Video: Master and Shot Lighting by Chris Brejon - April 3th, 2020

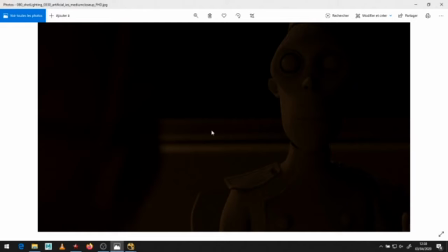1236s
I don't think there is a way to fix this shot in the master lighting without breaking the other shots, okay? So I know that this one, I will have to do a tweak on a shot basis, okay?
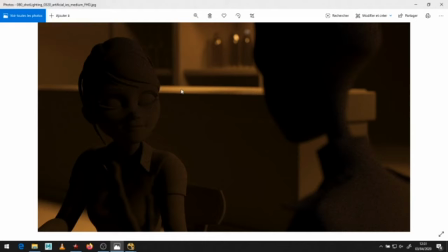1246s
Just one thing here, you see the line here, it's very interesting for the composition because the line is guiding the eye of the viewer to the face of the character, okay? So it's just a nice composition and the light is helping to guide the eye, okay?
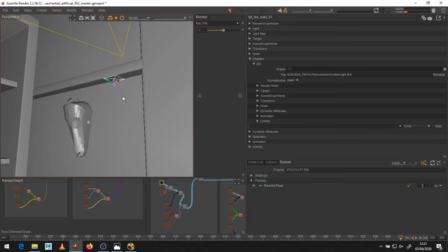1262s
So we have seen quickly, I'm sorry guys, I'm not going to trigger any render, I'm just too scared it's gonna lag or break my computer,
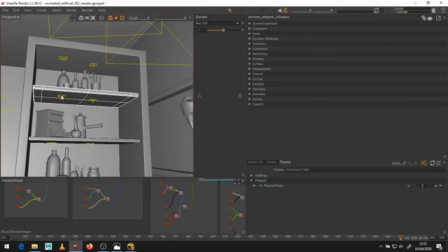1269s
but just so you see all these little area lights here, they have IES here, okay?
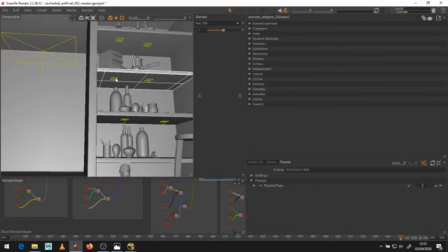1275s
And it's, imagine you are in a bar or a nightclub, okay, and you have maybe a bartender,
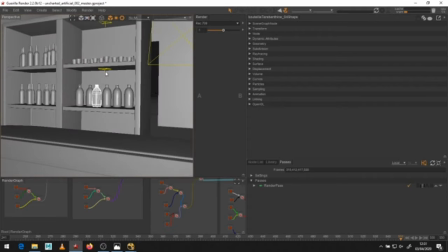1280s
the bartender needs to see where the bottles are so he can give you a drink. So, you know, I just put, it's physical, okay?
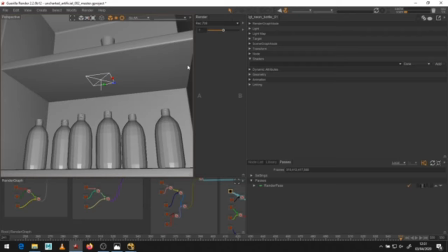1287s
Maybe, you know, if I had more time, I would model, you know, a neon, you know, a proper lamp physically, and I will change this.
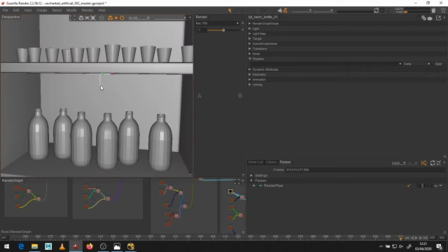1294s
But right now, I'm just putting an area light exactly where it should be, where the object should be, okay, with the IES.
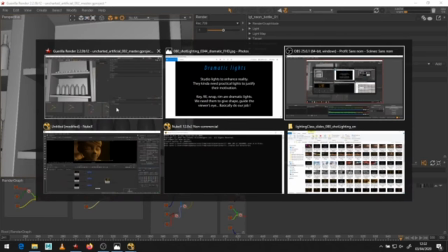1301s
And this light here is very important because it's giving me the bokehs we have seen earlier.
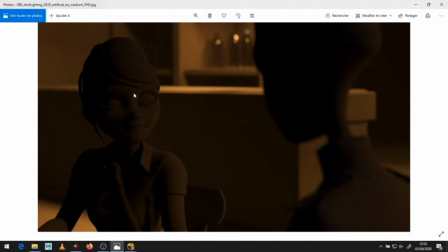1307s
Something as well I wanted to tell you is this here has been left in shadows on purpose, okay?
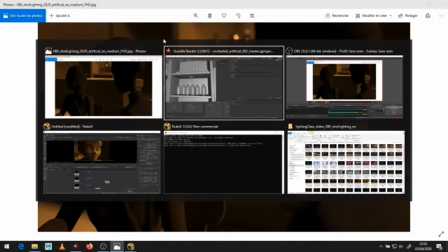1314s
It's not logical, it's not logical. Why would the lights be turned on here and not here, okay?
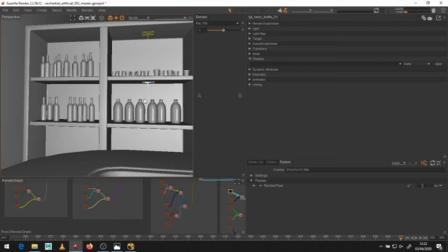1320s
The bartender, he needs to see all the bottles. I don't want that. I want this to be in shadow and I'll show you why later, okay?
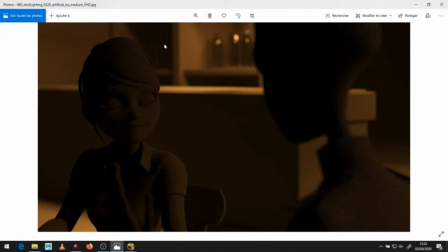1327s
So basically, I have lit my set with practical lights, okay, using IES.
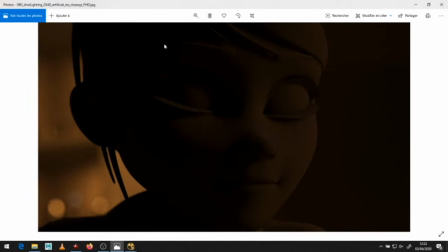1333s
It gives me rich and interesting impacts, okay? Let's move to dramatic lights now.
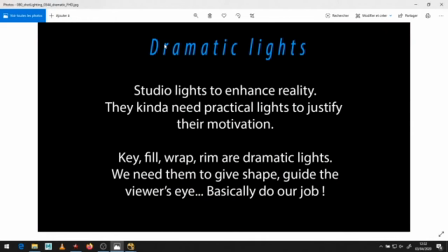1339s
So it's what are dramatic lights? Okay, they are studio lights to enhance reality. Okay, please remember this. Reality is boring. Okay, we don't want to do documentaries. We want to do proper cinématographie. Okay, so we need to enhance reality. In French, it's magnifier.
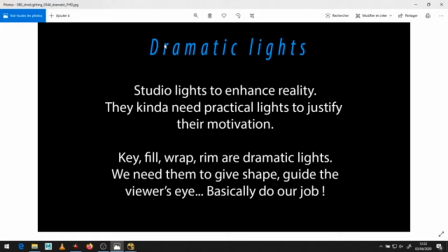1357s
On veut magnifier la réalité. So, but what do they need, these lights? They need the practical lighting to justify their motivation, okay? If I just put a strong key on my character and there is nothing on the set, it will look weird. So we first start with the practical lights, which are kind of logical, you know,
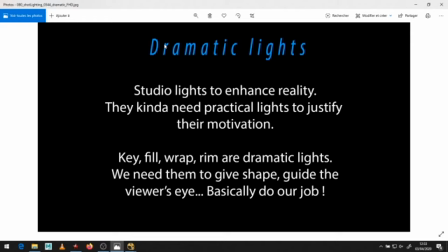1374s
and accurate, and then this gives me a justification for my dramatic lighting. So you may know all these terms, key, fill, wrap, rim, bounce. All of these are dramatic lights, okay? They are not natural, they are not practical, they are dramatic lights, okay?
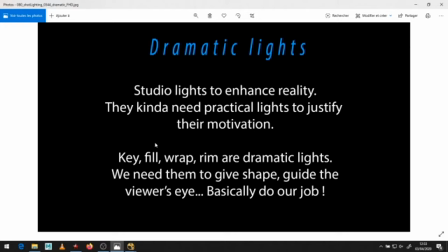1393s
And we need them. We need them to give shape, to guide the viewer's eyes, basically do our job, okay?
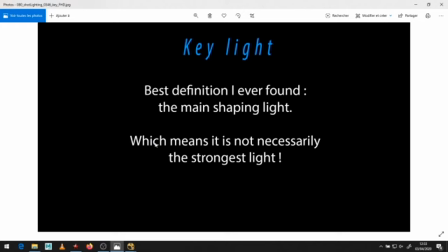1400s
We need them. So I'll start with the key lights. Best definition I have ever found. It is the main shaping light, okay? This comes from the Khan Academy, you know, on YouTube, the one from Pixar, okay?
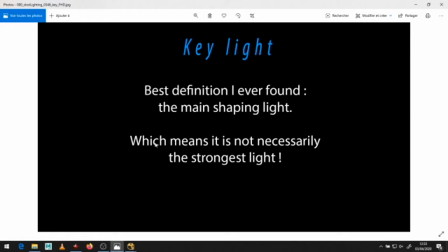1415s
So yeah, it's so it means, what does it mean? It means it's not necessarily the strongest light, okay? It is the main shaping light, and so it's not exactly the same thing. You know what I mean? You can have a stronger light than the key, okay? But that will do less shaping, okay?
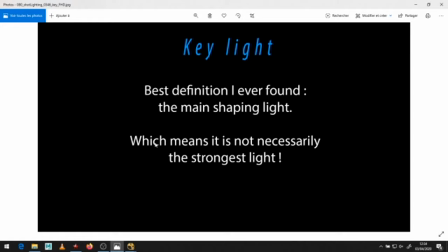1432s
So this is why I like so much this definition. It's really accurate. I agree with you. 90% of the time, the strongest light is the key. Okay, 90% of the time. But if we want to be accurate, the key light is the main shaping light, okay? And this is my key light on the character, okay?
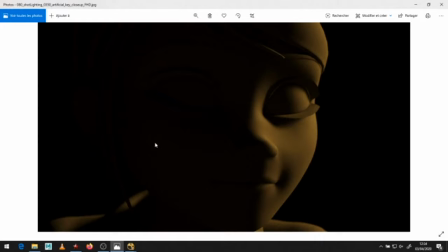1449s
And this is how I get the most shaping on her head, okay? Sorry, just checking my text.
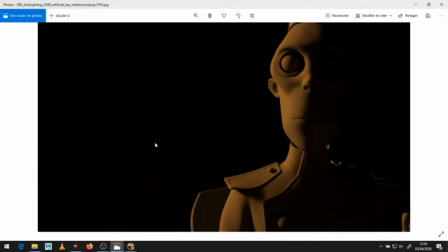1456s
Okay, yeah. I've seen the answer from Jean-Michel. I just answer it now. I don't think it's slowing down my render. To be honest, I haven't done any benchmark. You know, I just want to go for this brute force rendering stuff.
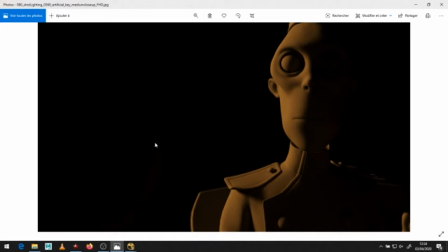1474s
So I agree with Ryan. Thank you, Ryan. I would not worry too much about it. And honestly, it's like I need IES to make it look good.